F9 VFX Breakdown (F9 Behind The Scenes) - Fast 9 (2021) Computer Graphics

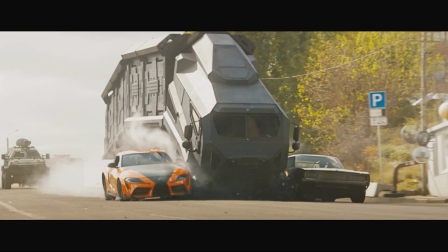Sparks is a good one too, and you can see that they've actually augmented sparks in there, because you just want that contact relationship. And that's why, like, here you can see there's like a lot of debris kind of firing out everywhere,
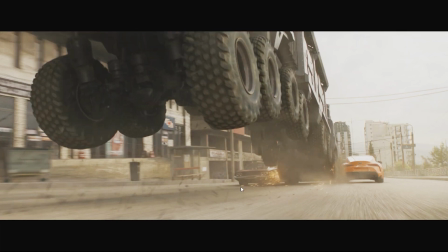and it's probably way over the top, but like, this is the sort of stuff that just helps you feel like they're integrated, they're all reacting and acting together. And so all this stuff's whipping by, the sparks whipping by, the smoke, dust whipping by,
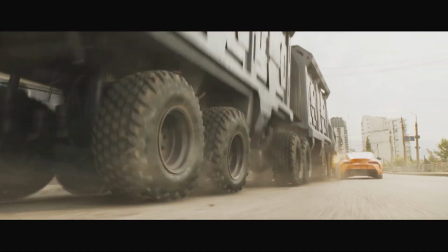all this stuff just kind of really helps feel like this is high velocity, that all of this stuff is there in camera.
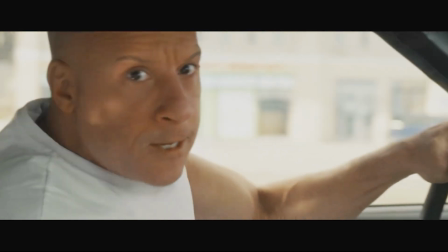And then you got these sorts of shots. Again, it's just all shot green screen.
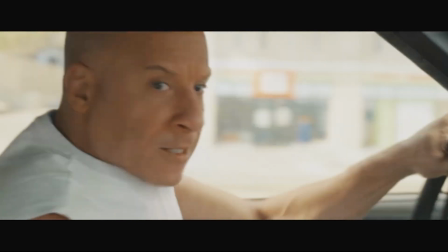You know, these days, some people are going virtual production for some of the stuff, and it makes sense to a degree, just depending on what exactly you're trying to cover.
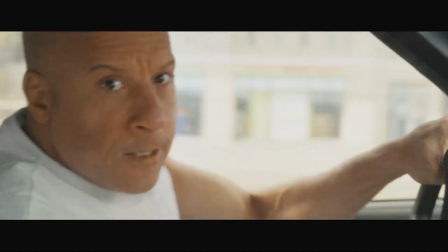Some of my friends who are souping shows, who are doing stuff in virtual production,
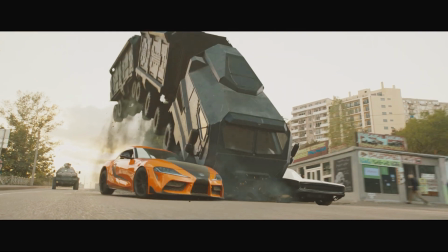are kind of missing green screens for just some simple factors that it just is a lot easier to shoot.
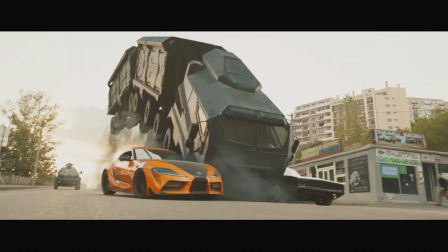So it's pros and cons with everything.
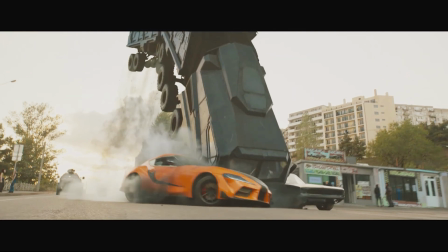But again, it's just more of the same, lots of fluids and particles, just, you know, to help tie it all together and make it look real, as you got the CG truck here.
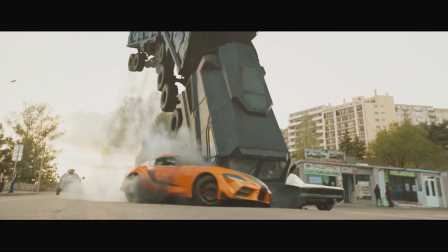I would assume that these later shots might have opted for CG.
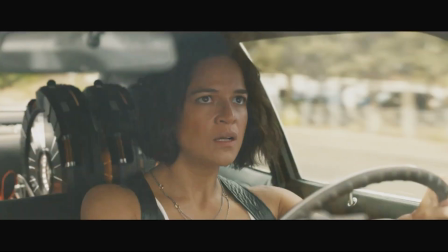I could be wrong. It's just,
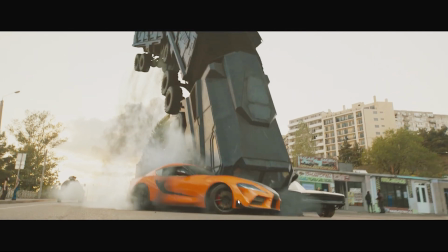otherwise it's going to be really hard to sell doing something like this, just because you're essentially, you're not accelerating. It's more you're accelerating into the truck, and it's pushing you forward. It's kind of hard to pull that off otherwise.
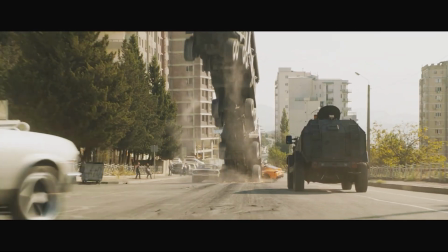So I think there's a few of those shots like this one here that I'd assume that now these cars are going for, you know, they're entirely CG.
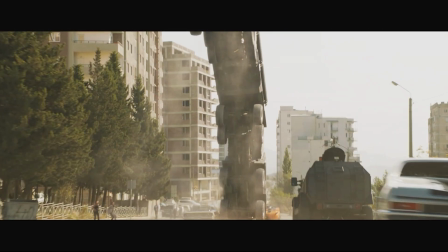But again, like, I'm just going off of the trailer here.
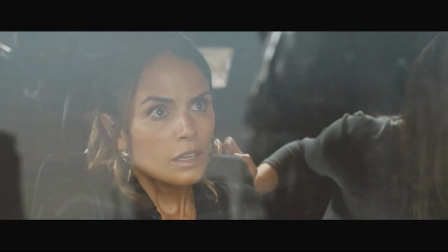So looking at the bigger sequence, it might be like, okay, the whole time those two cars in the truck are CG.
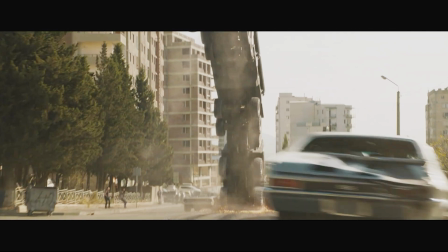You got the following, you know, the armored car and whatever the heck that is, it's kind of hard to see.
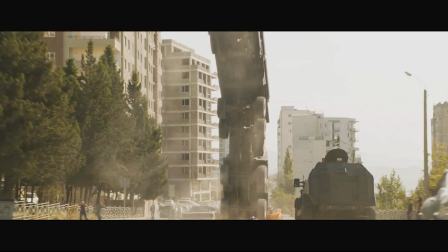Those are real, but perhaps all three are CG.
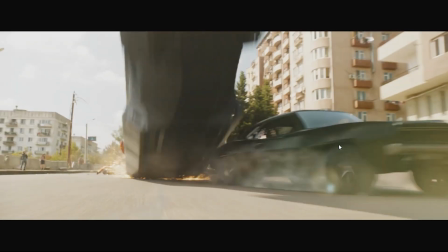Computer generated car in the front.
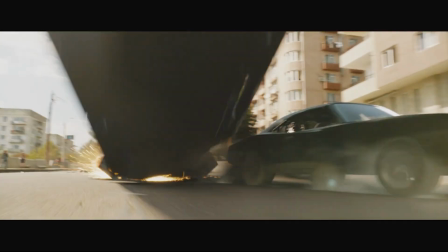Those contact sparks are so important because, like I said, it integrates it together, but also makes you feel like how fast and destructive it is.
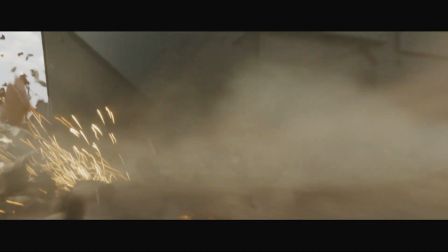These sparks are great, by the way. I see so many that are just straight up 3D geometry just stretched out as cubes, and I'm guilty of doing that myself from time to time, but the way that these sparks are being done is actually through camera exposure.
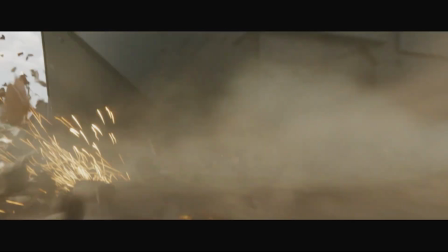So you're, you know, essentially multi-pass motion blur. So you're rendering out subsequent frames, not just the frame that's being rendered. So that way you're getting a lot of these streaks that you would get because the shutter speed of the camera.
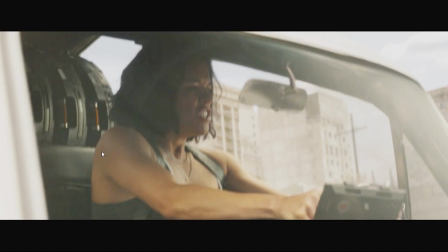And the shutter speed typically is set to 180. So yeah, you know, it looks good.
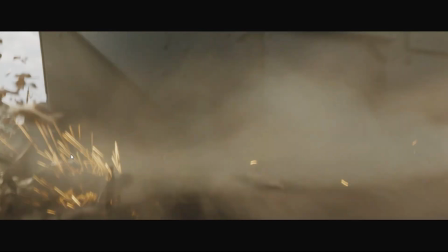Like, I feel like some studios, it's just like, okay, yeah, they're sparks.
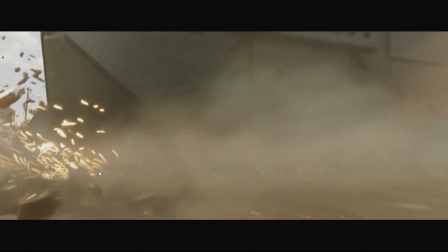But like, when you see them done properly, it's just like, yeah, this is how sparks are captured in frame when you're filming.
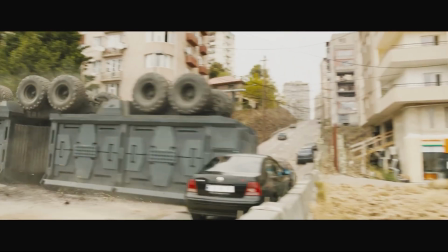So something like this, usually I would say that you have CG big ass truck here,
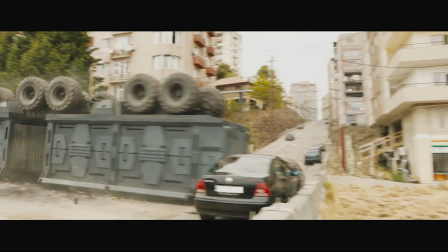but then you would have like an actual truck drive through and smash into this stuff, and you capture it all on camera,
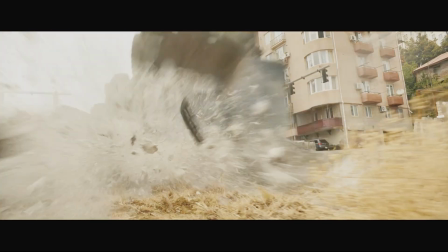and it will look great. Then if you want to, you can add extra stuff.
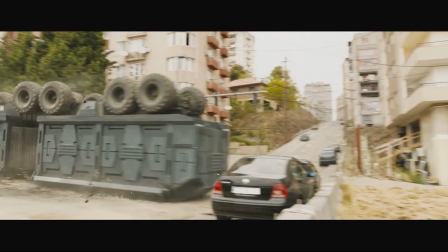I feel like this is entirely CG, and you just had the camera reacting kind of with the impact.
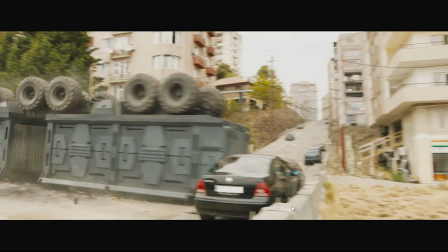And the car, the dividers here, whatever you call them, the beams, they're all CG, and or at least they're CG as they break.
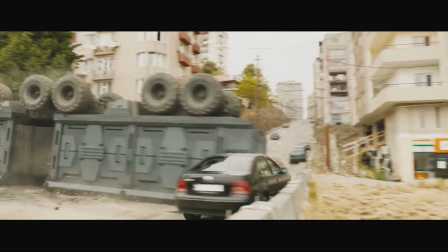But the car itself, I think, is completely computer generated, as well as the truck, and just all this stuff is CG.
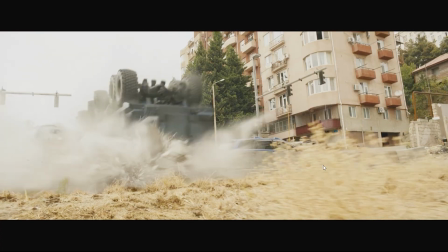And I hate doing stuff like this because you've got so much crap that you're gonna have to roto around.